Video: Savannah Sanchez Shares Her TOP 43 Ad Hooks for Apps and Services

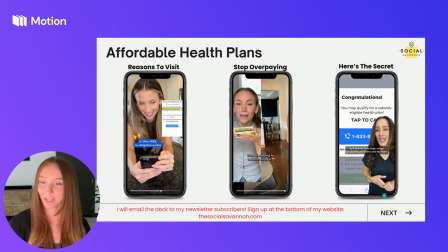12:19 So as you can tell from all these examples,
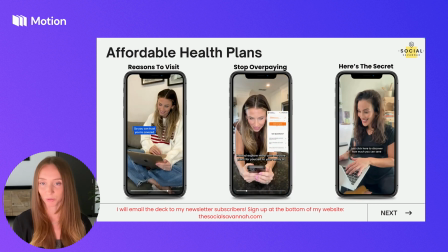12:21 all of them feature real humans in the ad talking to the camera about their experience in a testimonial style,
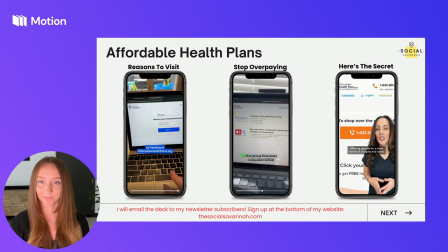12:29 and then overlaying that with elements from the website or the app. Next, we have some examples from my client Zapier.
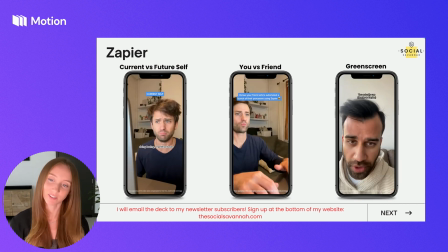12:38 So the first one is a skit of your current self versus your future self. So you could be a little bit exaggerated.
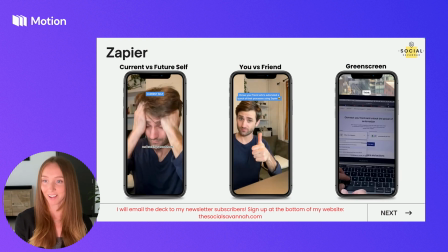12:44 You can dress yourself up as the character, as his future self with the cool glasses.
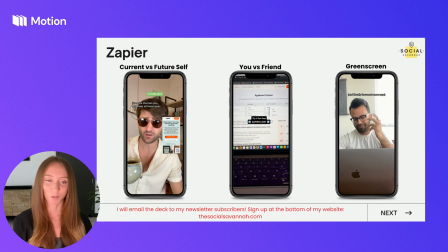12:48 He's all relaxed now that he's discovered Zapier, and then comparing it to his old self where he's pulling out his hair and he's so frustrated.
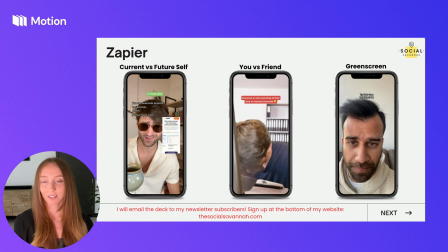12:55 So in these skits, it's always great to be a little bit more dramatic to get the message across.
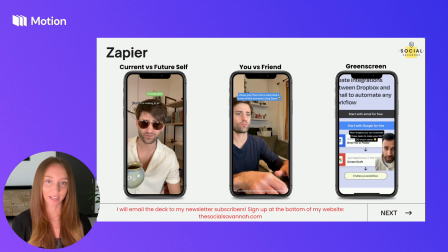13:01 The same thing for the second format, you versus a friend.
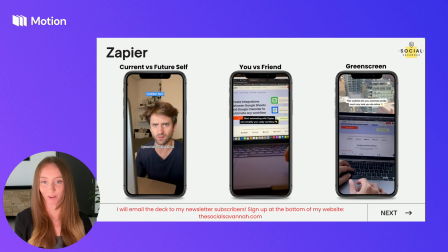13:04 So showing your friend looking all cool and happy that they've tried this product or service versus you before you discovered this service,
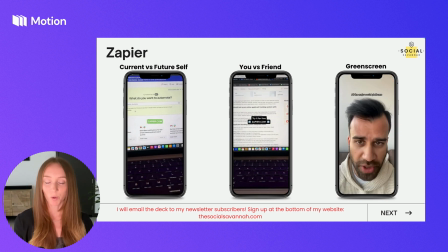13:11 you were pulling your hair out and all stressed. So you can apply this across so many different services,
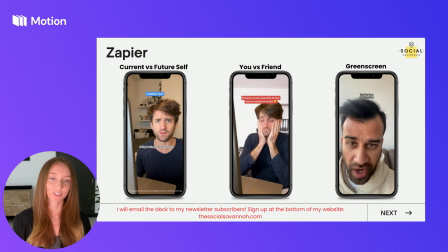13:17 showing how you were before you discovered the service versus showing how you are now that you've discovered it and how that it's improved your life.
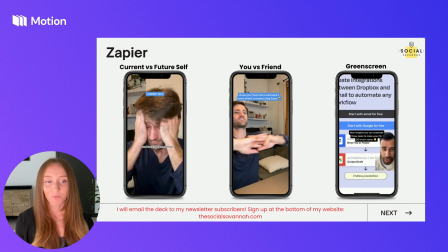13:25 And lastly, we have the classic green screen.
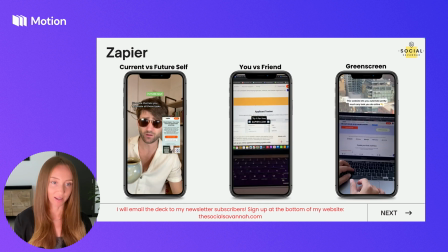13:28 We've used green screen elements in many of the ad examples that I've showed today because it just works so well, especially if you're having to show the website or an app.
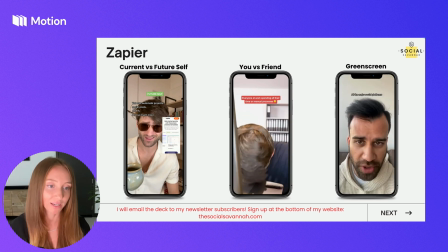13:36 Having that green screen overlay will keep it that much more engaging.
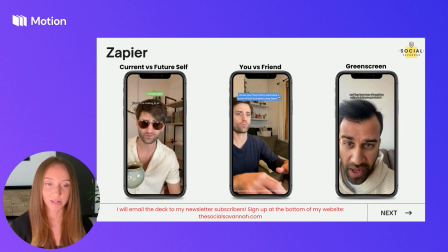13:41 Instead of just showing screen recordings, you're having a face over it as well.
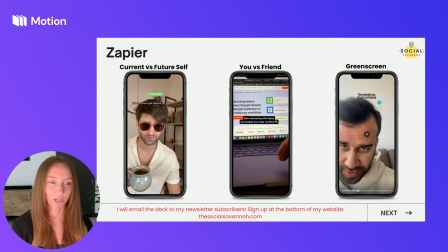13:45 So we will usually have the creator try to film in front of a pretty neutral background, like a white background like here, so it's easy to crop him out and put him on the website.
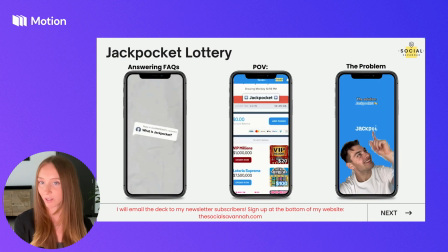13:57 Next, we have some examples from Jackpocket Lottery. So the first one is answering FAQs.
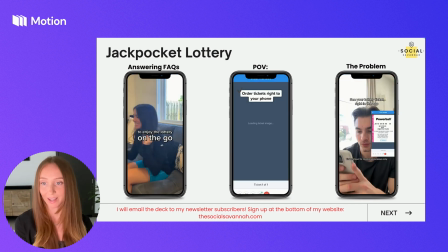14:03 So this is a really great one to do for retargeting ads if you are advertising a service.
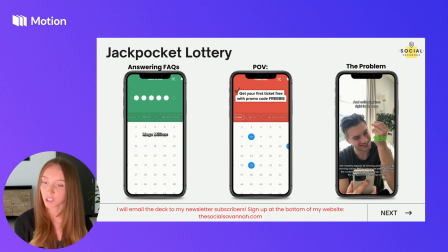14:08 So you can answer some common objections and questions that people have about your service.
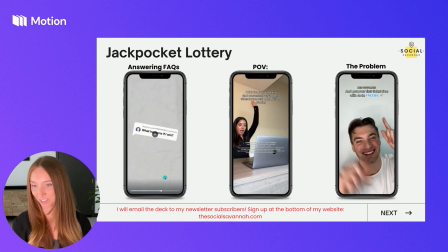14:13 We also integrated the TikTok comment overlay as the question to make it that much more engaging, like what happens if I win, and have that as the overlay.
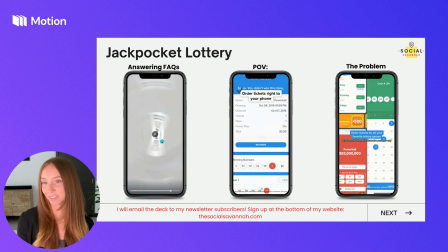14:22 So you could even mix and match styles. You can do answering FAQs mixed in with TikTok overlay.
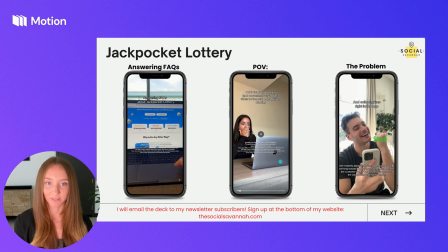14:28 The next one is POV. You found an easy, convenient way to find Mega Millions lottery tickets.
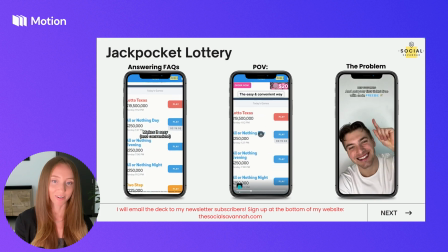14:35 And as you can see, we are a little bit exaggerated with her reactions. She's all happy and excited.
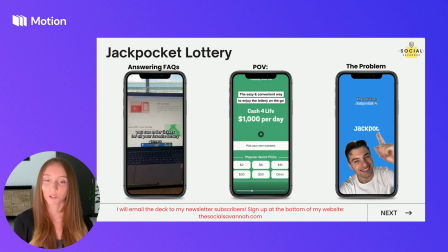14:41 So you want to show very emotional responses to using the product or the service.
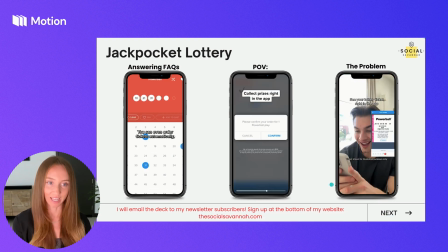14:46 And then we show the app screenshots to show how easy it is to use the app. And the last one is problem solution.
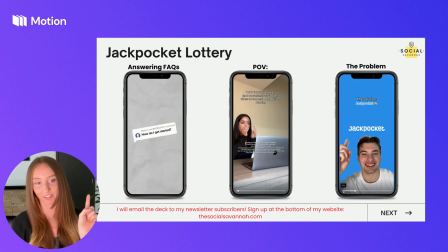14:53 The problem, wanting an easier way to order a lottery ticket. The solution, having the creator point with the green screen format, showing the app as the solution.
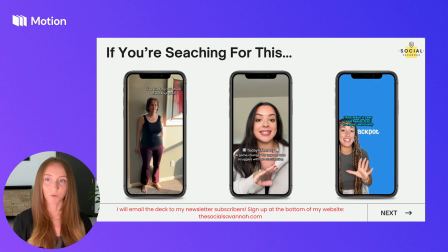15:05 Lastly, this is a great hook to test. If you are searching for this, then you need to try this.
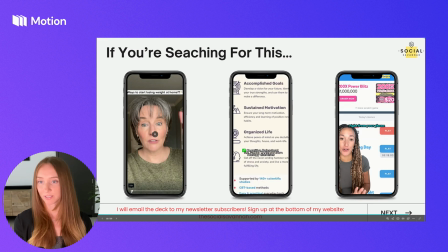15:10 So as you can see in all these examples, we say, if you're searching for this, then you need to try this.
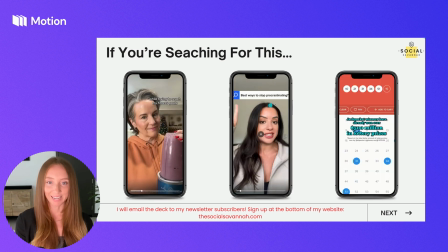15:17 If you keep procrastinating, then you need to try this app.
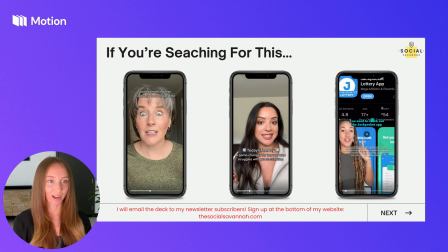15:21 Or for this one, if you're searching for how to get a lottery ticket, then you need to try this app.
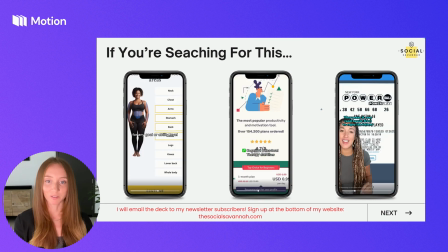15:26 So essentially, you're just answering the question that your customer has.
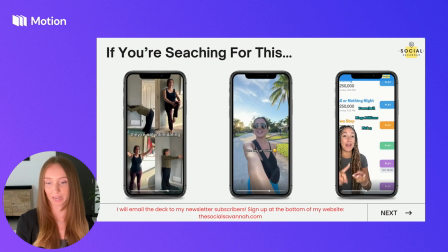15:30 They're trying to figure out how to improve their life in some way, how to obtain a service or an app that's going to help them.
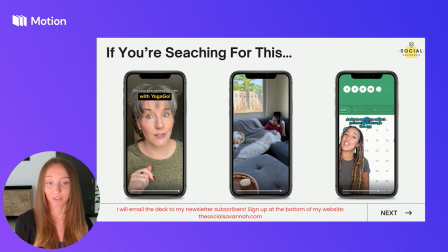15:38 And you are saying, if you're looking for this, then we have the solution for you.
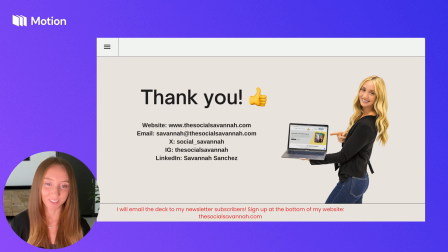15:45 Alrighty, I hope you enjoyed this presentation. Thanks so much. I really like Dima's question, so we'll start there. If you had to choose only one of any of these examples, which one would you pick for auto insurance if you were trying to do ads for auto insurance? I would choose the self-skit example. That's one of the ones I showed in the beginning where the model is wearing two different outfits. So I think you can do a really interesting skit there of like, oh, I'm so tired of overpaying for auto insurance, or dang, like I just wrecked my car. How am I going to pay for this? And showing like the creator dressed one way versus another, and showing her future self of, oh, we don't stress about this anymore.